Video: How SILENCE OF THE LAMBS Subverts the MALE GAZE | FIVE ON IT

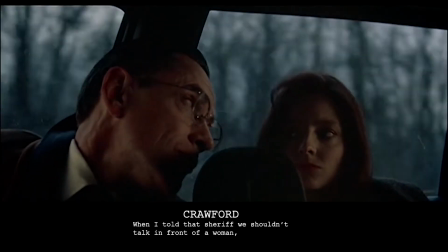0:00 When I told that sheriff we shouldn't talk in front of a woman, that really burned you, didn't it?
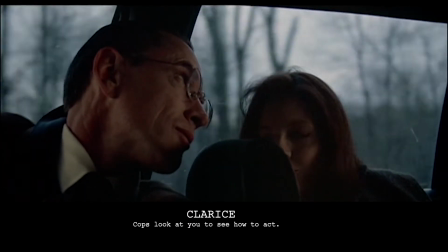0:05 Matters, Mr. Crawford. Cops look at you to see how to act. Matters.
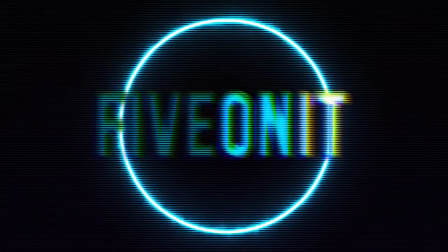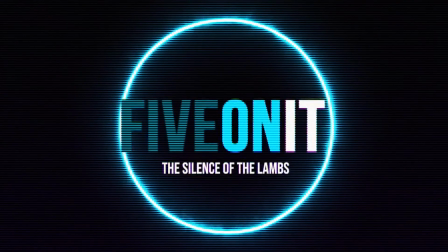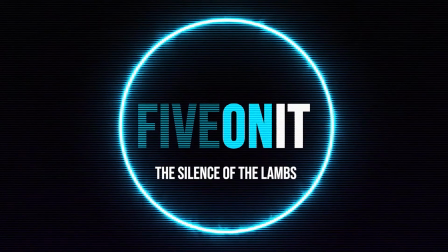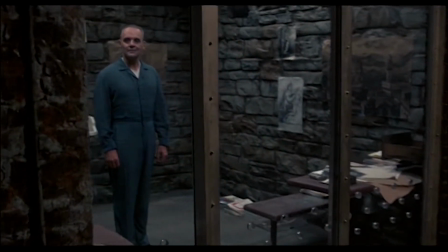0:26 Most viewers will remember The Silence of the Lambs for its unnerving scenes between Jodie Foster's Clarice Starling and Anthony Hopkins' Hannibal Lecter.
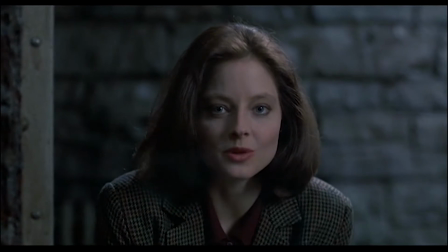0:35 Those scenes are about exchanges of power and humanity in the face of a high-stakes hunt for a serial killer.
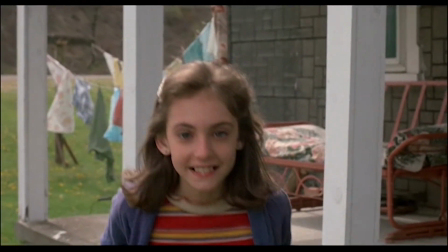0:41 But the film would be incomplete without the personal arc of Clarice Starling, from competent but shaky trainee to self-assured field agent.
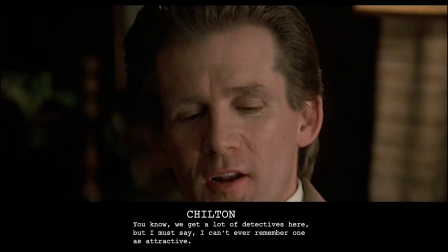0:49 Along the way, she must overcome sexism from the overt.
You know, we get a lot of detectives here, but I must say I can't ever remember one as attractive.
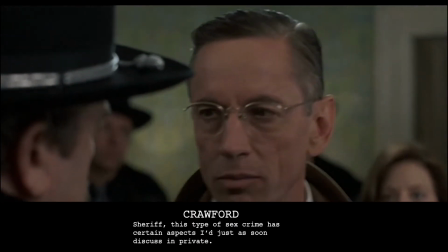0:57 To the microaggressive.
Sheriff, this type of sex crime has certain aspects I'd just as soon discuss in private.
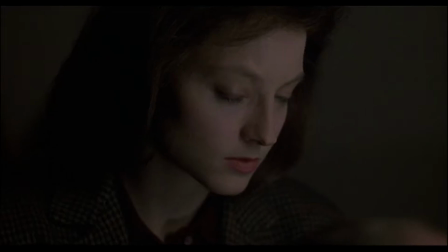1:05 And because cinema is a visual medium, Clarice's navigation through institutionalized sexism becomes a primer on how to deal with the male gaze. In feminist theory, the male gaze refers to the framing of women through a heterosexual masculine lens.
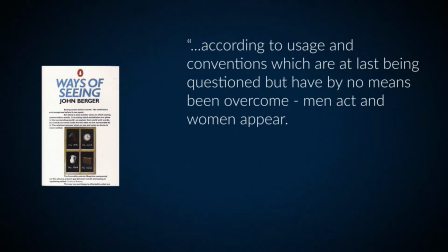1:20 Because men historically controlled the means of production in publishing, newspapers, music, and cinema,
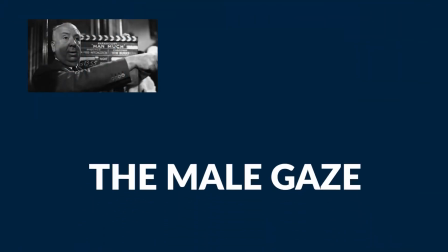1:25 the perspective was typically of the man behind the camera, the male lead, and the male audience member.
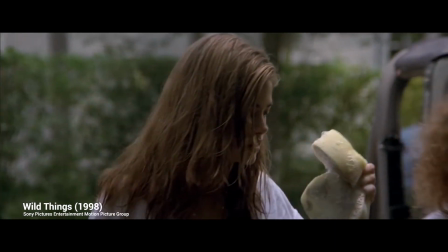1:33 Because cinema, in particular, focuses on the visual elements of storytelling, this means that the men take a scopophilic pleasure in the viewing of women.
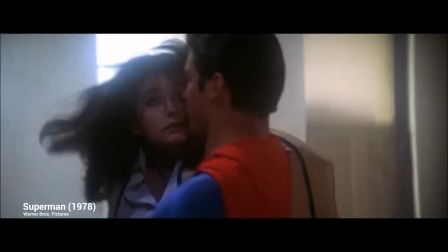1:40 The result of this is that women are typically framed as sexual objects, helpless victims to reinforce a masculine desire to rescue, or nurturing mother figures.
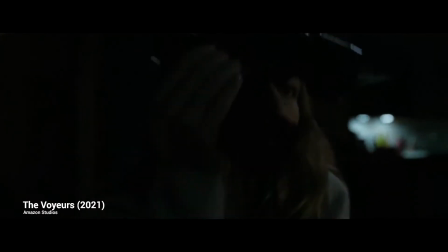1:49 And while the existence of a female gaze is something of a combative issue, deconstructionist takes on the male gaze tend to agree on one thing.
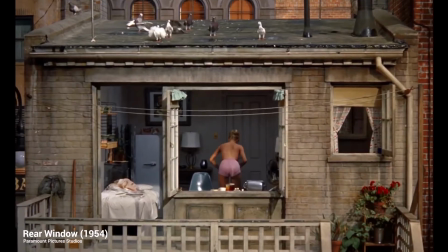1:56 The male gaze is shattered when the woman is aware that she's being watched. Awareness disrupts the power dynamic at play when a woman is watched against her will.
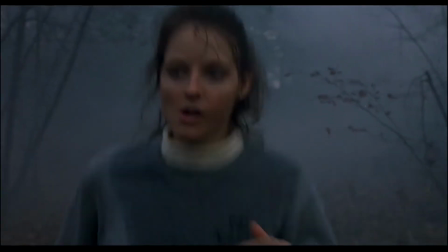2:06 And that's where The Silence of the Lambs comes in. The Silence of the Lambs is a textbook case of the director making some slight alterations to a screenplay to
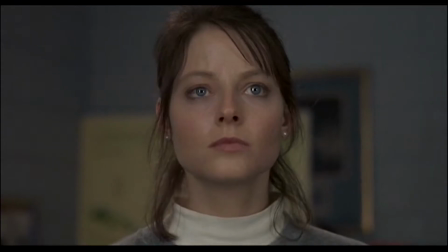2:14 bolster its character's story arc through visual means and deliver information to the audience as efficiently as possible. According to screenplay author Syd Field, a movie is like a noun, a person in a place doing their thing.
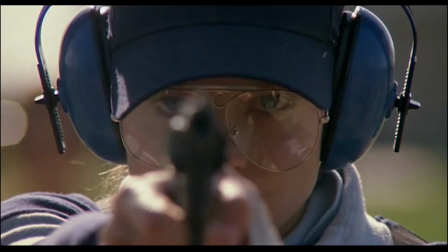2:27 Screenwriter Ted Talley's opening creates a nice symmetry between the first and final scenes by
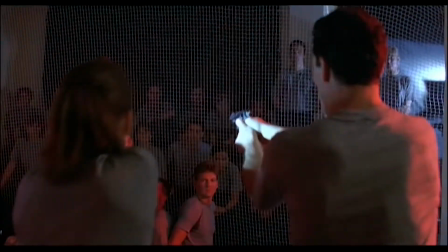2:31 highlighting Clarice's uncanny reflexes and recognition of her environment on the first page,
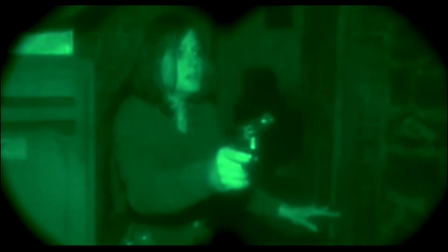2:36 which will ultimately be the ability she uses to save her own life and to take out Buffalo Bill.
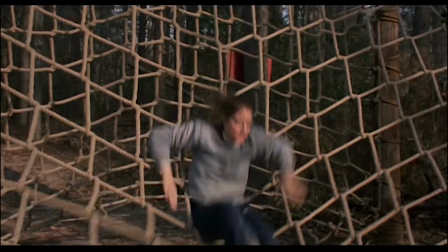2:41 Talley's first five pages establish her as a star recruit, and a confident attitude to match.
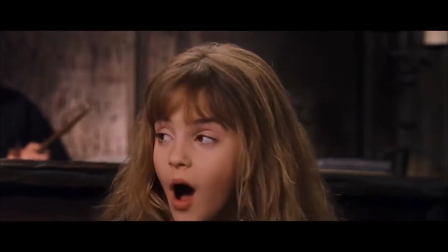2:46 A sort of Hermione Granger of Quantico. It also gets her to the conversation with Jack Crawford much more quickly.
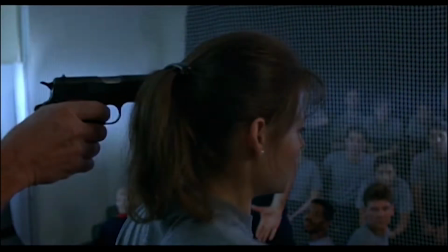2:53 Director Jonathan Demme repurposes the first scene for a training montage just before the end of the first act,
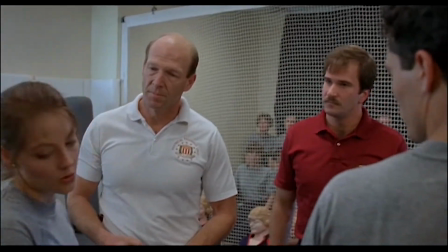2:58 but keeps Clarice more grounded by having her make a mistake and get called out for it. A correction that saves her life in Buffalo Bill's basement.
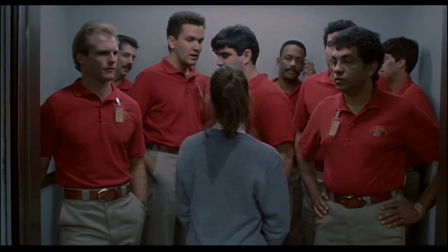3:06 Instead, Demme opts to use the opening scene to establish the sexism sub-theme, and Clarice's reaction to it.
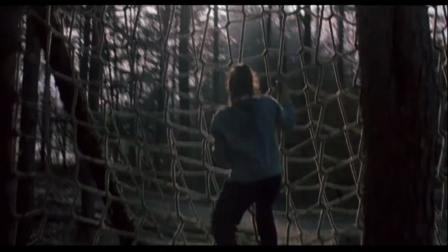3:13 A person in a place doing her thing.
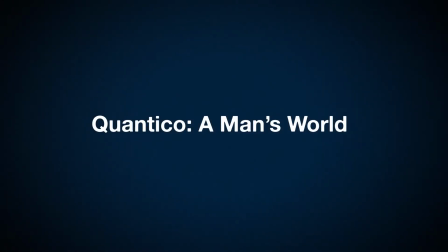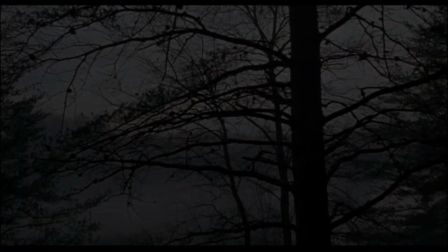3:24 The first 5 minutes of The Silence of the Lambs are largely dialogue-free.
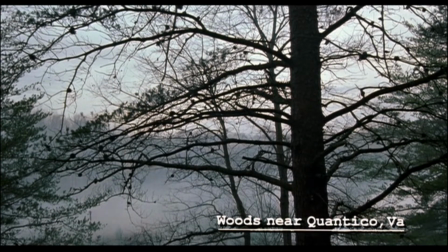3:29 We get a small caption in the establishing shot, letting us know that we are near Quantico, Virginia.
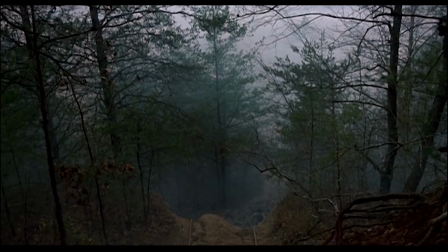3:35 The camera tilts to show us that we are at the top of a steep hill, and this is where we meet Clarice Starling.
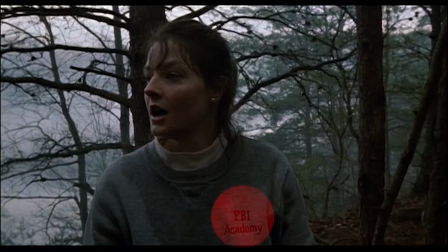3:41 Immediately, we know that she's an FBI trainee from her sweatshirt.
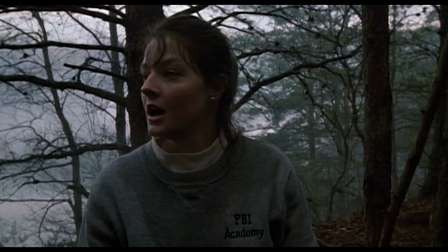3:44 The fact that it is soaked through with sweat shows us that she's tenacious, and her earrings let us know that she's not sacrificing her femininity, even in a man's world.
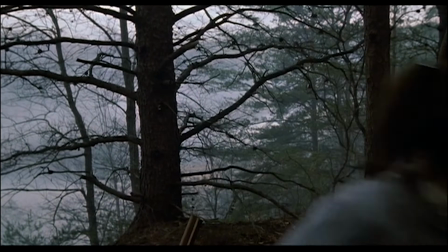3:53 All this in under 30 seconds of screen time for Clarice.
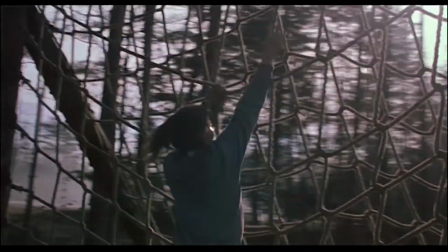3:57 Over the credits, Clarice continues her swift run before spying the cargo net, which she struggles with because of her size.
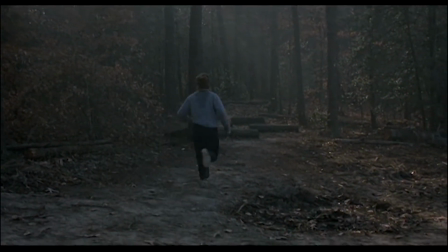4:05 At 2 minutes 15 seconds, we get our first spoken dialogue.
Darling!
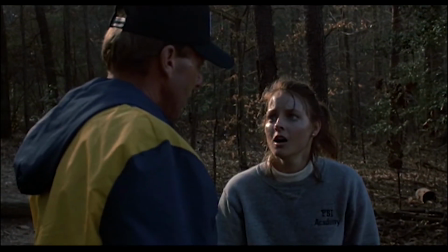4:10 With another agent telling her that Special Agent Crawford wants to speak with her. Notably, Clarice doesn't question it, even though her pause shows she's clearly confused.
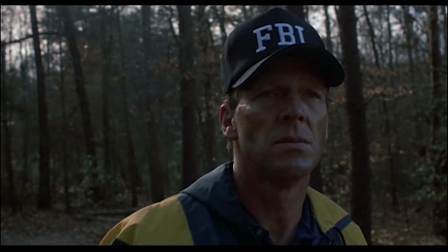4:19 She nods, thanks the agent, and takes off towards Crawford's office, as the audience holds on the agent to drive home that this world is the FBI.
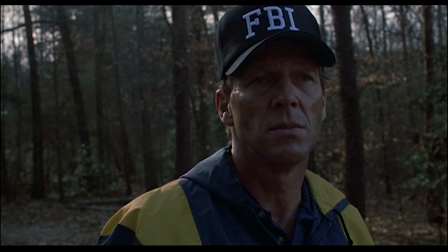4:27 The agent's turn to watch Starling run is also the first instance of Clarice being observed.
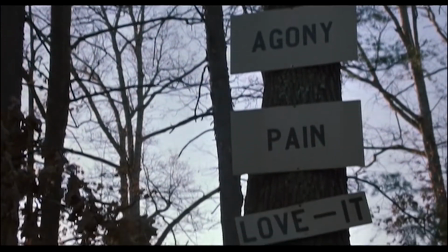4:32 Clarice's run continues past a series of signs on a nearby tree that read, "Hurt, agony, pain, love, and pride."
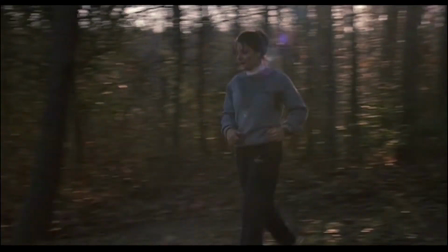4:39 This is subtle world-building on Demme's part. Building an environment is as much about ethos as it is setting.
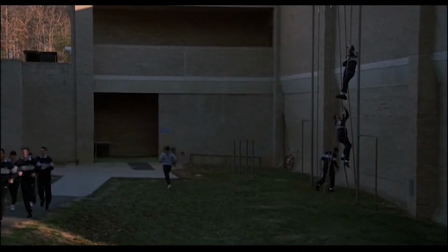4:46 This is a world steeped in hustle culture and building strong minds and bodies. All traits associated exclusively with manhood 30 years ago.
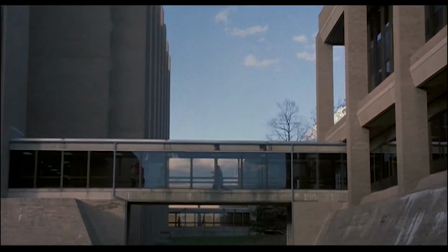4:54 Keep in mind, we hadn't even reached third-wave feminism by this point.
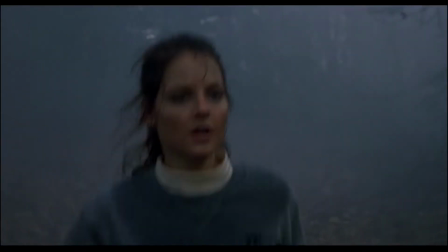4:59 Clarice's actions throughout the first few shots indicate she's doing her best to ignore the gender imbalances of the world she's chosen, opting instead to focus on the mission.
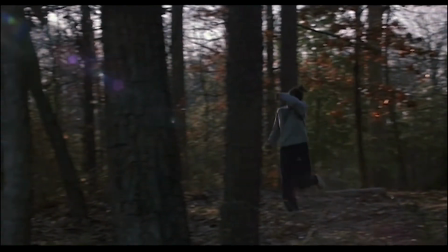5:08 It's important to note that Clarice spends most of the first 5 minutes in constant forward motion.
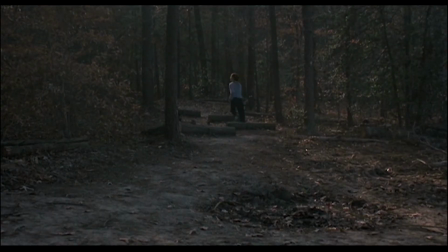5:12 She stops initially to look back at where she came from and again when interrupted by the agent, but that is less a full stop and more of a change of direction.
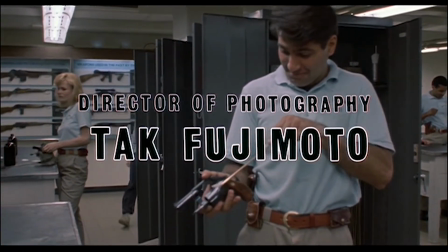5:20 Tak Fujimoto's camera remains just as active, gliding with her along the way.
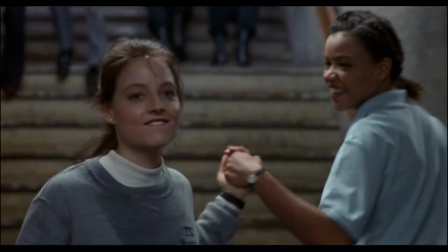5:26 Clarice's physical movement serves as a metaphor for her emotional and spiritual momentum, a fact that Hannibal Lecter immediately susses out in their first meetings.
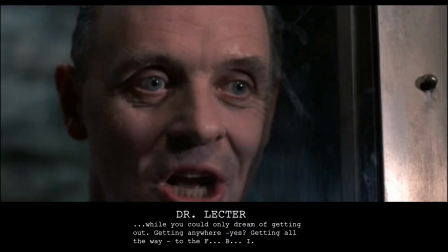5:33 While you could only dream of getting out, getting anywhere, getting all the way to the end of the eye.
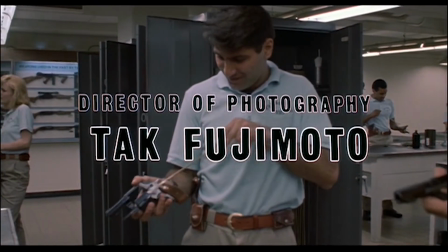5:42 Clarice briefly says hello to her roommate Ardelia Mapp, played by the woefully underutilized Casey Lemons, before darting through a group of agents cleaning their guns.
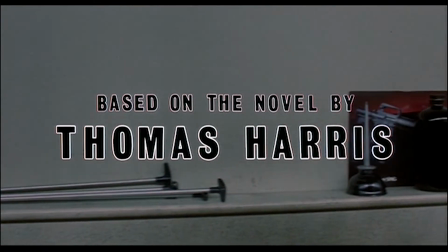5:51 Again, everything in these first 3.5 minutes screams discipline and order above all else.
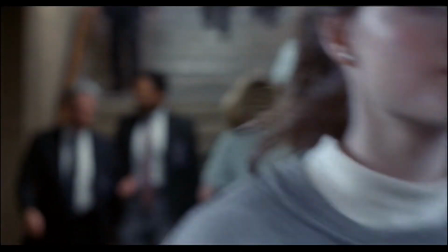5:56 And the blocking of the scene turns FBI headquarters into a maze which Clarice must now navigate.
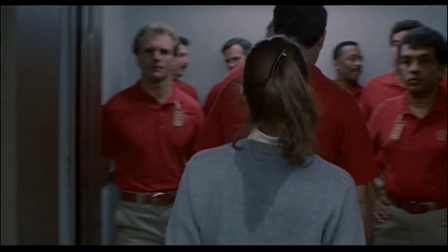6:01 At the end of the hall, Demme finally shows his hand as Clarice gets into an elevator with a group of men.
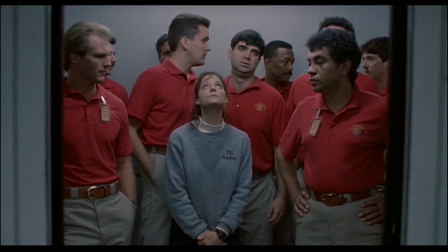6:07 Clarice, of course, stands out as the only woman, but Demme makes doubly sure to separate her from her cohort by dressing her in sweat-soaked gray, while the men are dressed in identical red shirts and khakis, looking like they're ready to run a high-pressure sales game at Best Buy.
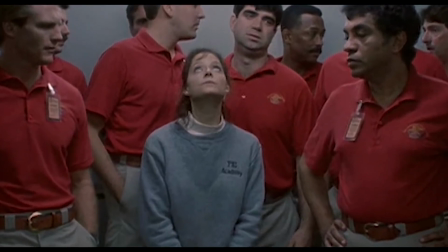6:20 This is the first time that we see just how diminutive Clarice is, not even reaching the chin of the man behind her.
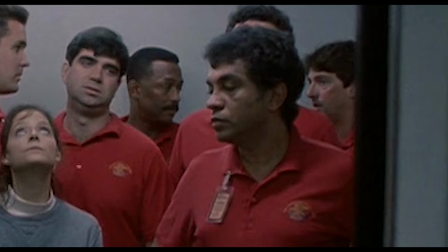6:27 For their part, the men range from uncomfortable to mildly irritated to refusing to acknowledge she's even there.
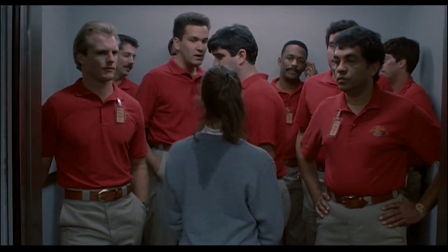6:33 And this is where the feminism of the Silence of the Lambs shines. Clarice is a star pupil on the rise and a woman in a male-dominated profession.
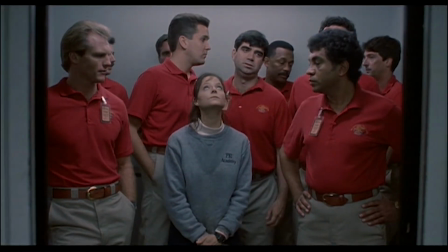6:41 There is no way that she doesn't feel the male gaze multiplied times 9 drifting over her body, evaluating her, puzzling over her, and most likely fantasizing about her.
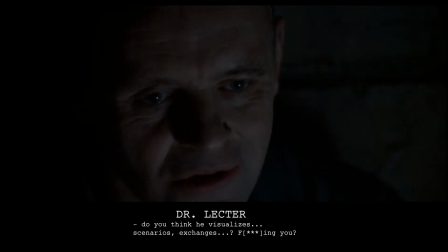6:52 Do you think he visualizes scenarios, exchanges, But Clarice doesn't even acknowledge it.
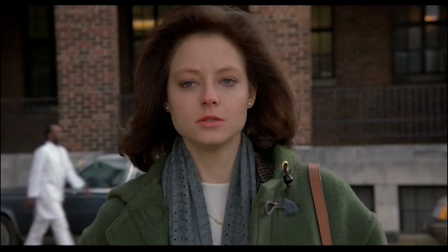6:59 She barely makes eye contact and waits politely for the doors to close. As the parable goes, a man standing still on the sidewalk is just standing still.
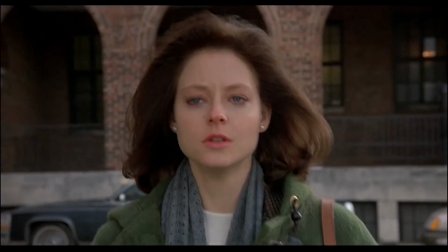7:07 But a man standing still in a raging river is resisting. And it works.
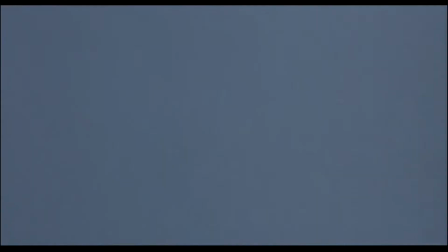7:11 We see this when Clarice is the lone person left in the elevator by the time it arrives on Crawford's floor.
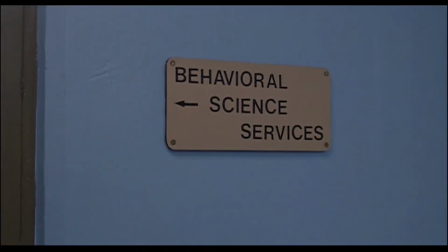7:16 It is the visual equivalent of ignore them and they'll go away. We get more signage as Clarice walks past a sign that reads Behavioral Science Services.
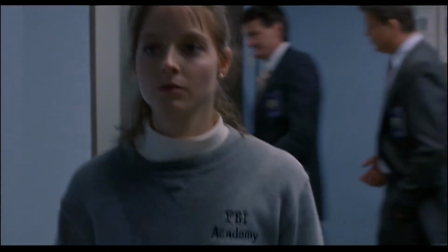7:25 Clarice is, again, out of place.
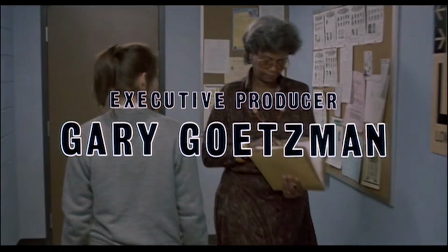7:27 But in this case, the dividing line is by class, another sub-theme that Hannibal Lecter exposes, thanks to Clarice's pure West Virginia accent.
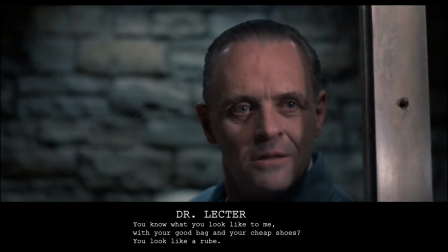7:35 You know what you look like to me with your good bag and your cheap shoes? You look like a rube.
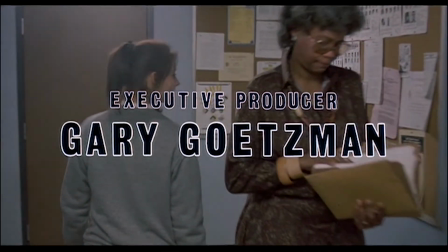7:40 Again, Clarice is given the once-over several times on her trip down the hall. Everyone is dressed professionally except for Clarice, who is given no time to change.
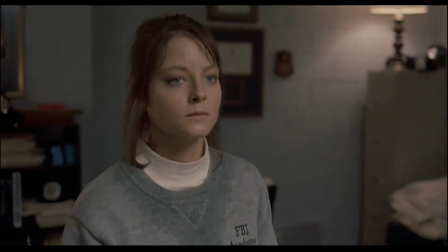7:50 Clarice finally arrives at Crawford's office, taking in the massive wall of evidence from the Buffalo Bill case.
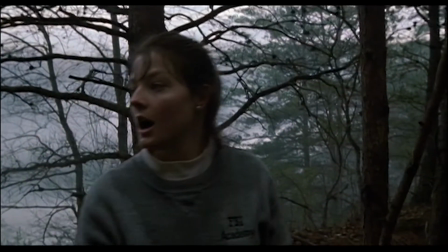7:56 With almost no dialogue, Demme has introduced us to our protagonist, her fish-out-of-water nature,
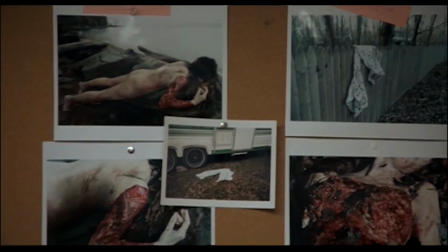8:01 our antagonist, and how deadly the perverse killings are. This is the fuel for the next 112 minutes.
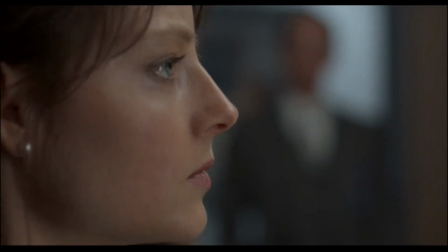8:10 And of course, Jack Crawford is finally introduced to us by, what else? Gazing at Clarice without her knowledge.